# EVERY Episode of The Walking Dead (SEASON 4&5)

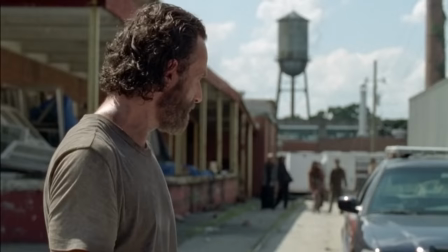Not gonna lie to you, I kinda wanted to see this guy getting eaten by walkers instead.
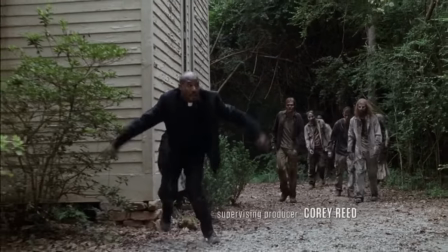Gabriel accidentally leads a herd of walkers back to the church, and with Michonne and Carl's help,
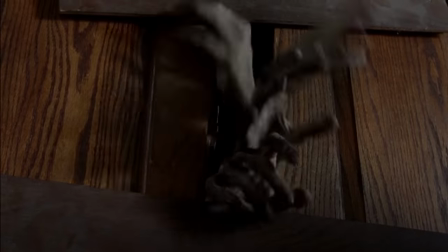they deal with the problem by locking them all inside, which of course now means they've lost yet another campsite.
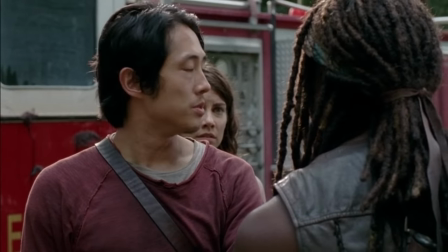Fire Engine Gang come back and tell Michonne the bad news that Eugene is a liar, and Maggie gets the good news that Beth is still alive.
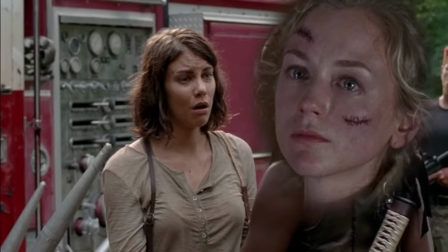Oh, this is gonna get awkward.
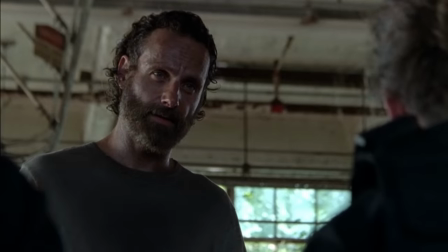The two remaining cops tell Rick's group that they don't like Dawn, and they're willing to lie in order to get a hostage swap deal on the cards.
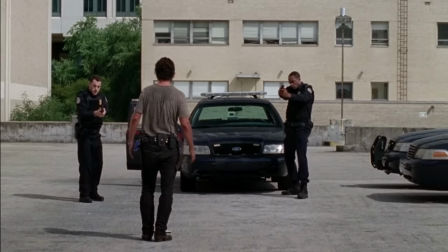I like this moment where Rick meets with two other officers so they can set the agreement terms.
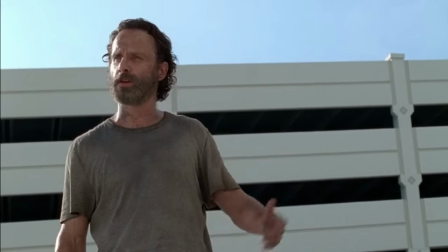We want to make an exchange. Then we'll be on our way. No one gets hurt. Where are your people?
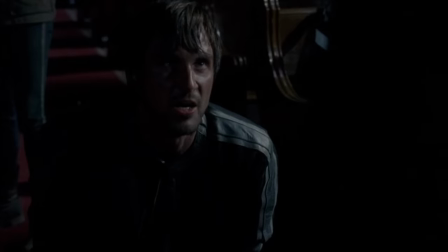They're close.
Rick's been in a really strong position of authority these past few episodes.
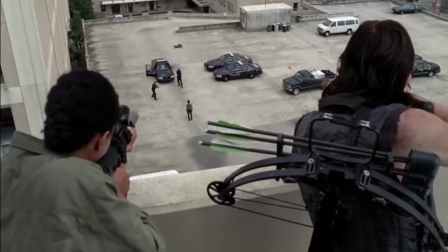He feels untouchable at the moment, and it's really satisfying to watch. In the hospital, they make the exchange.
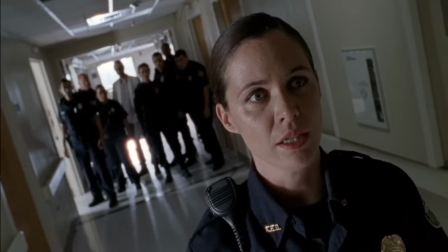Two officers for Beth and Carol, but Dawn's ego won't allow Noah to walk away with them, and she demands that he stays.
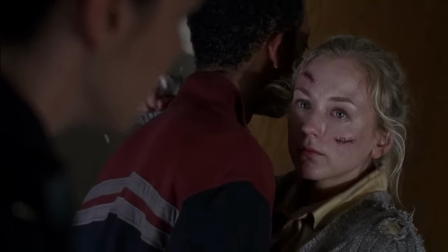Beth stands up for Noah, and also takes this opportunity to try and shut Dawn up for good, but this happens.
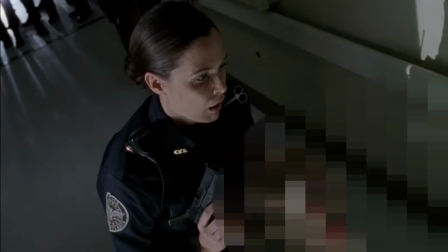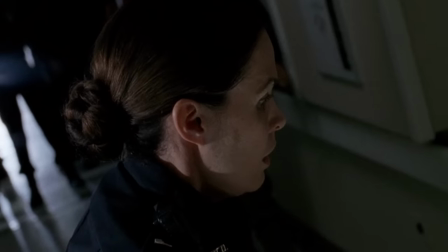This gunfire felt very instinctual,
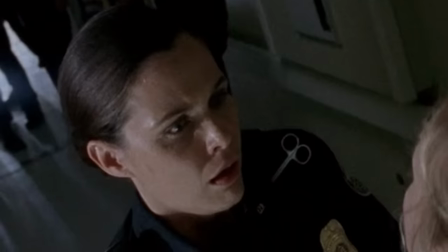and the way her face immediately changes signals to us that this was a mistake, and that she had no intention of it ending like this.
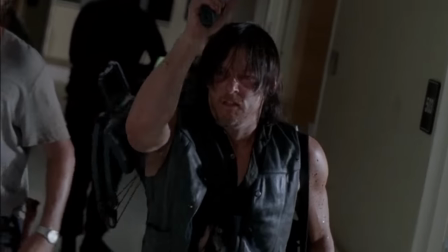But before she can argue her case,
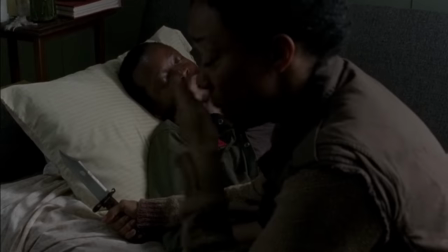I'm glad this part wasn't prolonged, because this series typically loves a prolonged death scene.
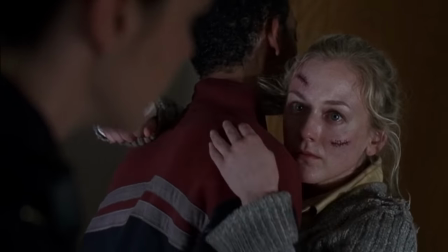Real shame about Beth. She was never the strongest character for me, but she instilled a sense of responsibility in those who protected her.
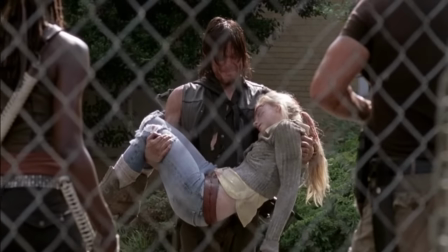And the look on Daryl's face as he carries her body out almost brought me to tears.
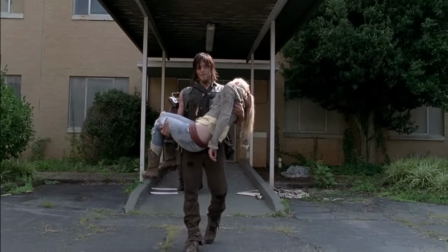And that's what I find most upsetting about her death.
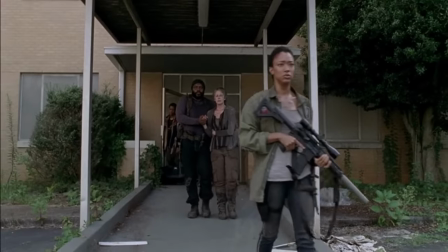She was basically the little sister of the group, and everyone cared for her, including her sister Maggie, who now has no family left.
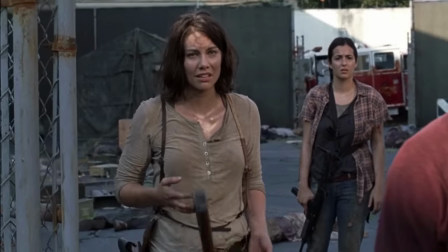And isn't that just awful?
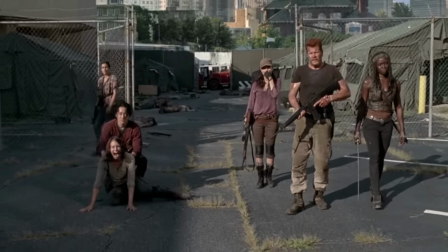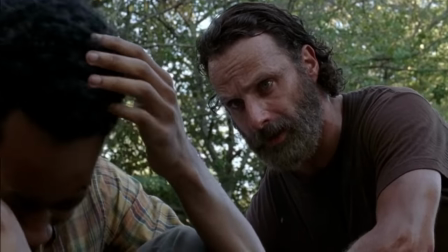Boy, this episode stinks. The title alone is humorously lackluster. What happened and what's going on? Paired with a confused looking Michonne on the thumbnail.
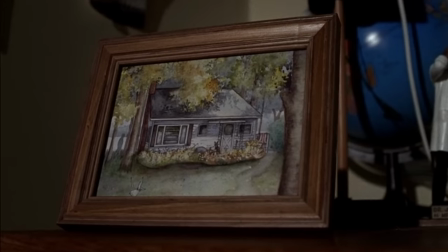The cold open tries to go for something stylistic,
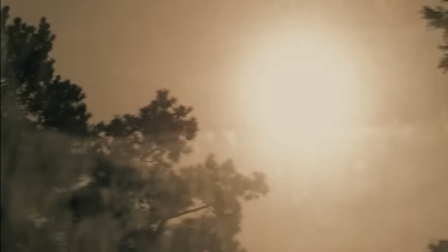and while it's great to see a cold open be a little experimental, it feels like a student's first attempt at an art house film.
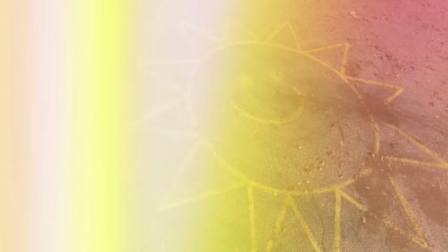It comes across like it's trying to be all deep and meaningful, but in execution, it just comes across cheesy.
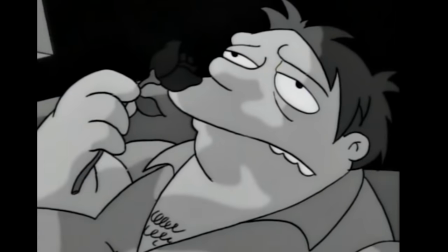Don't cry for me, I'm already dead.
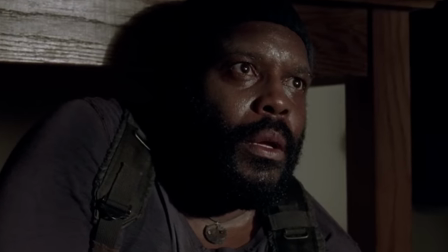So, let's talk about the episode.
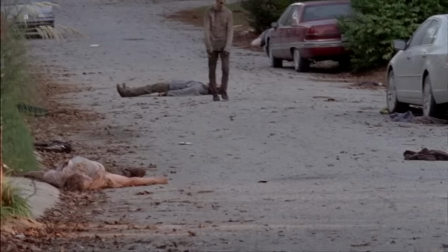Noah guides some of the gang back to his neighbourhood in hopes that they're still alive, but nah, they're all dead, and he's understandably not too happy about it.
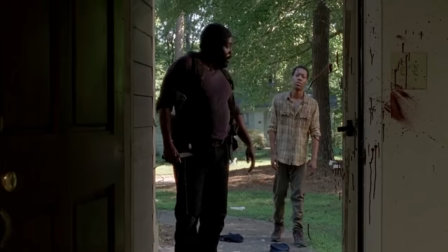Tyrese and Noah go to his old house, while the others search the rest of the houses for supplies.
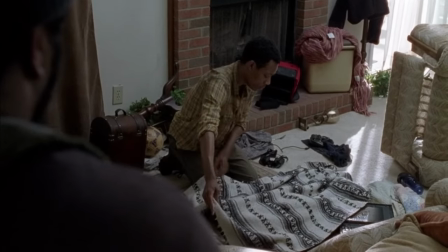Noah mourns over this body, who I presume to be his mum.
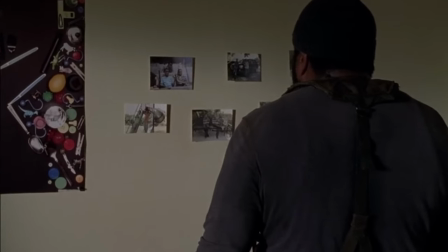Tyrese is in the other room looking at pictures of Noah and his dead brother, and while he's distracted, he gets bit by a walker kid.
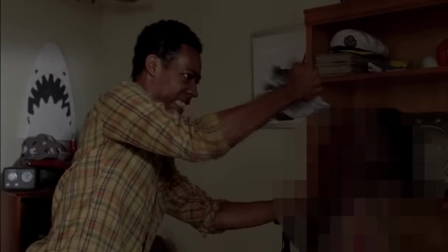Noah comes in and helps him get rid of the walker kid, and then says he's going to run and get help.
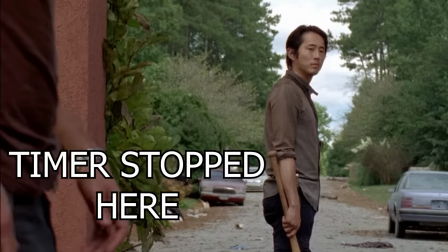And I kid you not, the time between Noah leaving the house and him getting the attention of the others for help is 7.5 minutes.
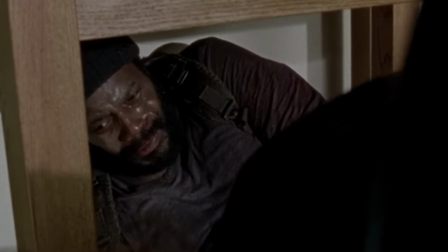We're made to wait 7.5 minutes to find out if a character everyone likes is going to get the help he needs before it's too late.
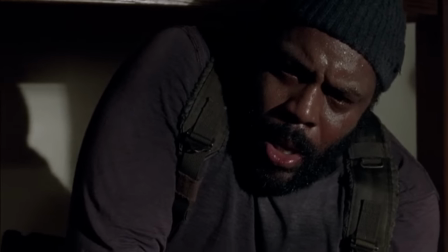And by the 7 minute mark, everyone watching will likely have the feeling that it is too late, because amputation needs to be an immediate action. While
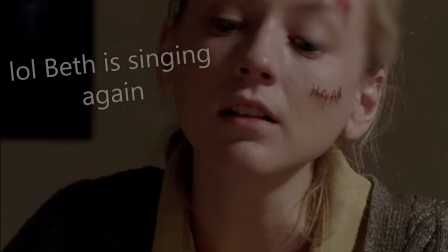Tyrese waits for help, he starts hallucinating dead characters. And it was cool to see some of these characters again, but not when they're a part of another prolonged death scene.
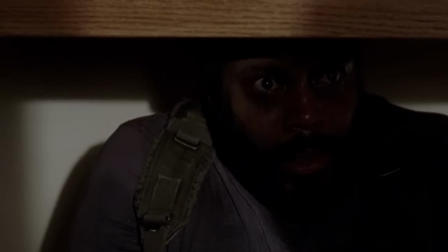And this one really does drag out for way too long.
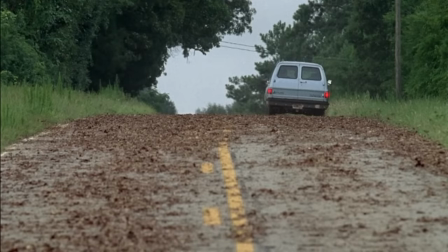They try to rush Tyrese back home, but they stop the car when he dies en route, and the episode ends with his funeral.
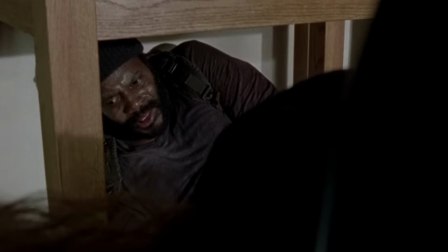So yeah, rip Tyrese. I wish your death was handled differently, but we move on.
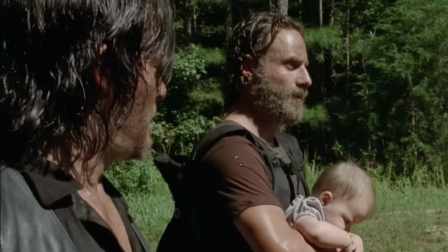Another episode where almost nothing interesting happens.